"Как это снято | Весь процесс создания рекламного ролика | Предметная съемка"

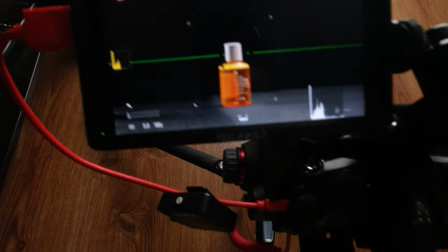[7:19]
Вот сейчас у меня диафрагма на 5 стоит И можно даже еще на 5,6 поджать Для того, чтобы фон сзади у нас провалился Получается фонарь я отодвигал от стены в противоположную сторону
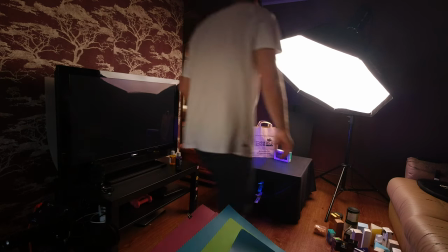[7:32]
Отодвигал где-то на метр от нее И ставил диафрагму,
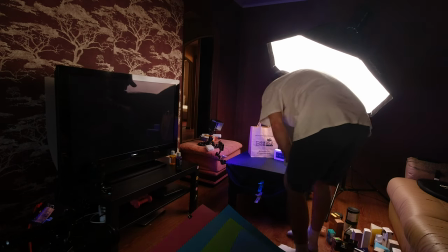[7:35]
немного поджимал до 4, до 5,6 Для того, чтобы, во-первых, у тебя весь объект был в фокусе Для того,
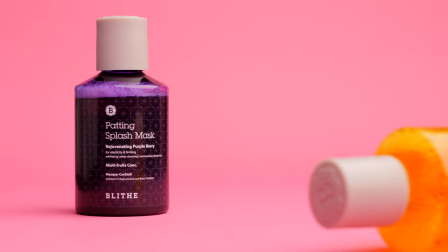[7:42]
чтобы пятно фокуса не оставалось где-то А у тебя весь объект был в резкости И для того,
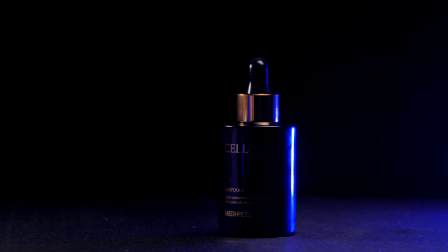[7:47]
чтобы задний фон у тебя провалился целиком в тень Вообще по своей специфике кадры были у меня не сильно сложные В основном это все статичные
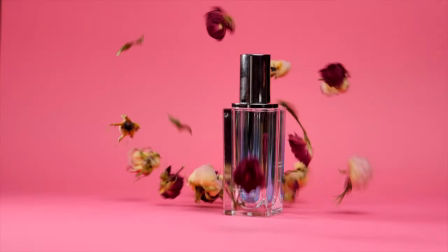[7:54]
шоты У меня были дома какие-то сухие розы и блески Я использовал вот такие кадры в динамике Для того,
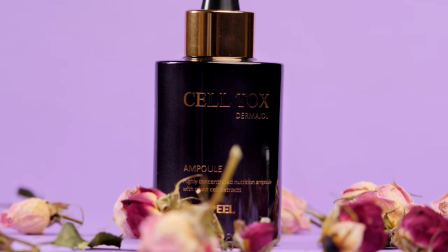[8:01]
чтобы хоть немного придать кадрам динамичности По-всякому катал эти пузырьки Но ничего интересного не вышло В будущем хочу больше поэкспериментировать Вообще предметная съемка на самом деле Такая сродни какой-то медитативной
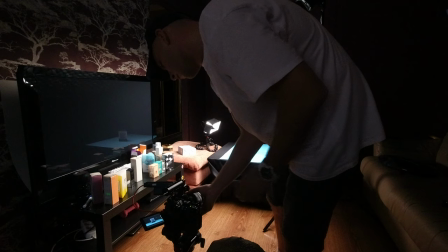[8:15]
такой вещи Потому что ты полностью погружаешься в процесс Тебе никто не мешает Ты один,
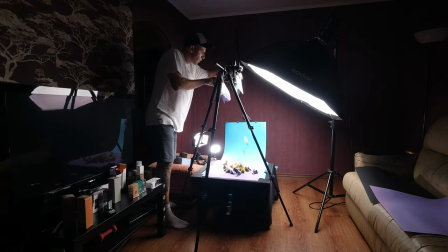[8:20]
с тобой камера и с тобой объект съемки Всем рекомендую попробовать Причем,
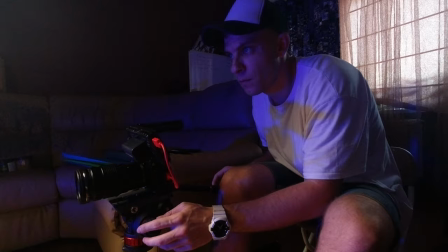[8:24]
что это не такое уж и затратно Тебе понадобятся всего лишь 2 бумажки по 120 рублей
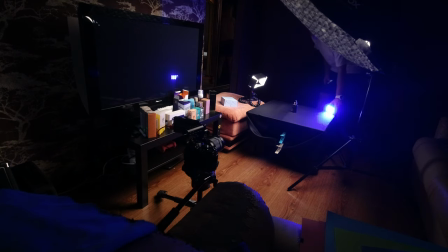[8:29]
И один большой источник света Лайк поставь Не хочешь?
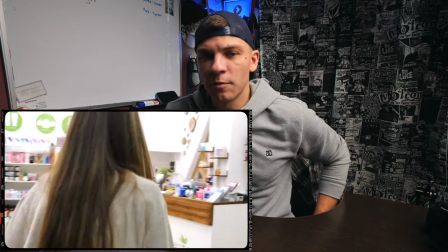[8:34]
Немного расскажу, как я монтировал этот проект На самом деле задача была на выходе получить 15-секундное видео
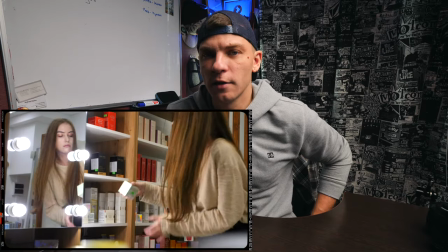[8:40]
Потому что это видео будет прокручиваться на телеке и на экране в кинотеатре перед фильмами.
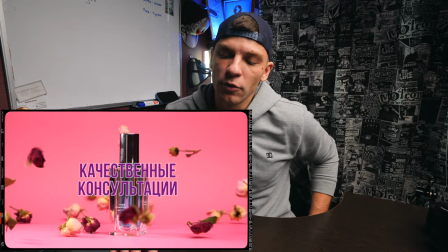[8:46]
Хронометраж должен был быть 15 секунд. В 15 секунд я не уложился, потому что добавились кадры из магазина.
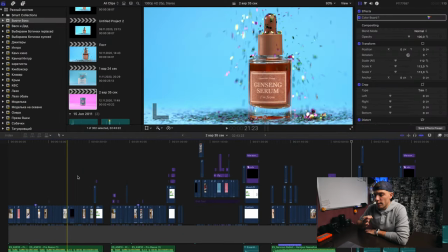[8:52]
В общем, вот так выглядит у меня проект. Я ей предложил три разных варианта. Я подобрал три разных трека.
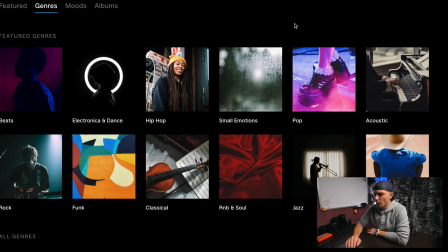[8:59]
Откакал я их, естественно, на Epidemic Sound. Подбирал я музыку в разделе Hip-Hop.
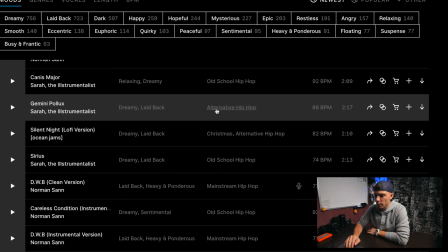[9:04]
Тут есть очень интересный раздел, типа Альтернатив Hip-Hop, или Олдскул Hip-Hop, или Мейнстрим Hip-Hop.
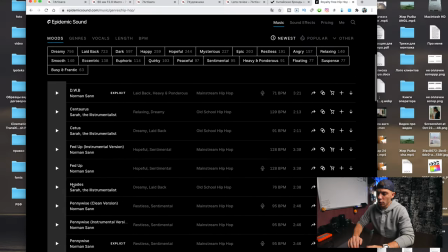[9:11]
Вообще очень классные треки здесь есть. Всем рекомендую. Мне кажется, они наиболее подходят под вот такое типа. И я ей предложил три варианта. Подобрал три разных трека. На самом деле это было непросто. Как всегда, музыку я выбираю от часа до нескольких дней.
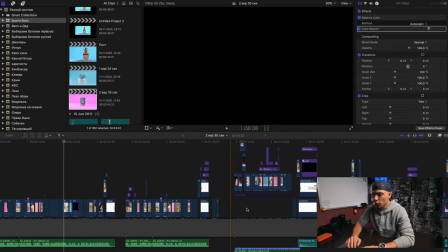[9:25]
Первый вариант ей не очень зашел. Он был довольно агрессивный.
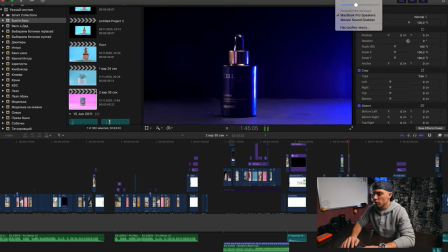[9:30]
Но я потом сам, когда уже смонтировал, я понял, что слышится довольно агрессивно. А целевая аудитория магазина 40-50 лет. И я подумал, что им не очень зайдет.
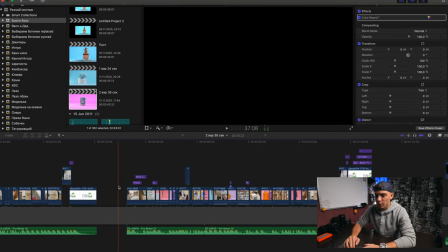[9:42]
И поэтому выбрал такие нейтральные треки. Перед тем, как я начинаю монтировать, я отбиваю его марками.
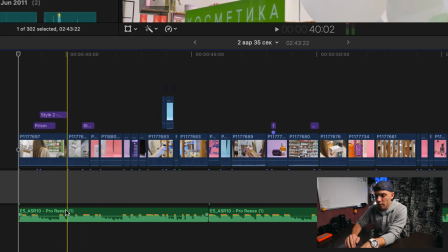[9:49]
Здесь есть вот такие пики, по которым я менял кадры. Это пики обозначают биты.
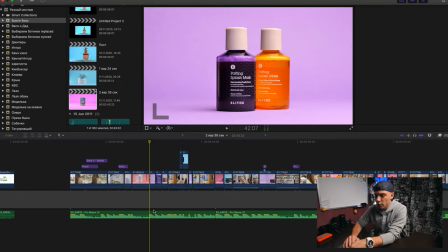[9:57]
И здесь можно было бы просто буквой M отмаркировать каждый бит. Но я так делать не стал, потому что их и так видно.
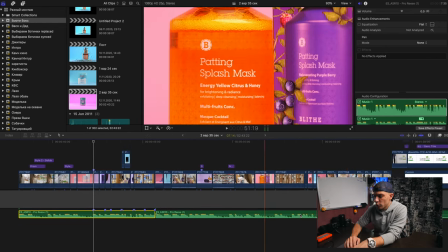[10:05]
И поэтому я ориентировался исключительно по вот этим волнам.
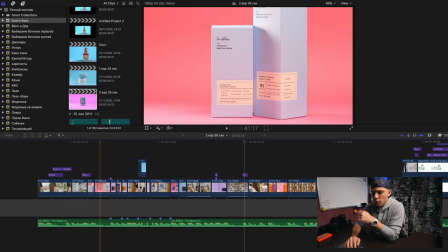[10:08]
В основном здесь под каждый бит, для того чтобы наблюдать динамики хоть какой-то, Я использую Scale, здесь Ctrl-V Использую ключевыми точками приближения,
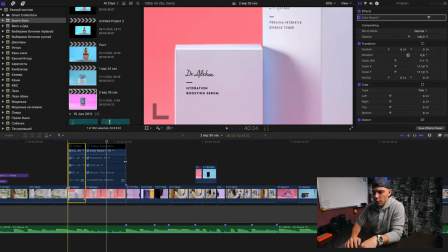[10:17]
отдаления Все снято в 4К А здесь вообще видишь два разных кадра То есть крупный и общий
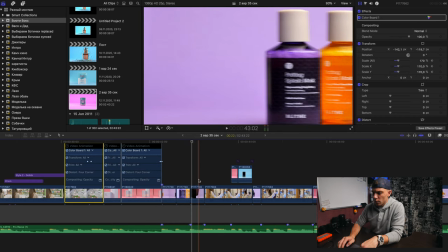[10:23]
Здесь тоже такой интересный момент Я решил попробовать сделать такую шевеленку Вот здесь я просто вращаю штатив туда-сюда
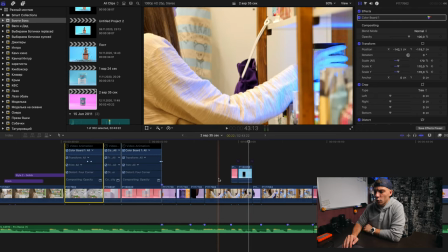[10:34]
И я знал, что у меня есть снятый кадр такой же в магазине Когда я попросил ее поставить в банку
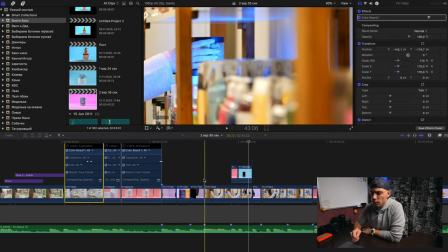[10:42]
И я резко дернул камеру вправо-влево Мы сделали так несколько раз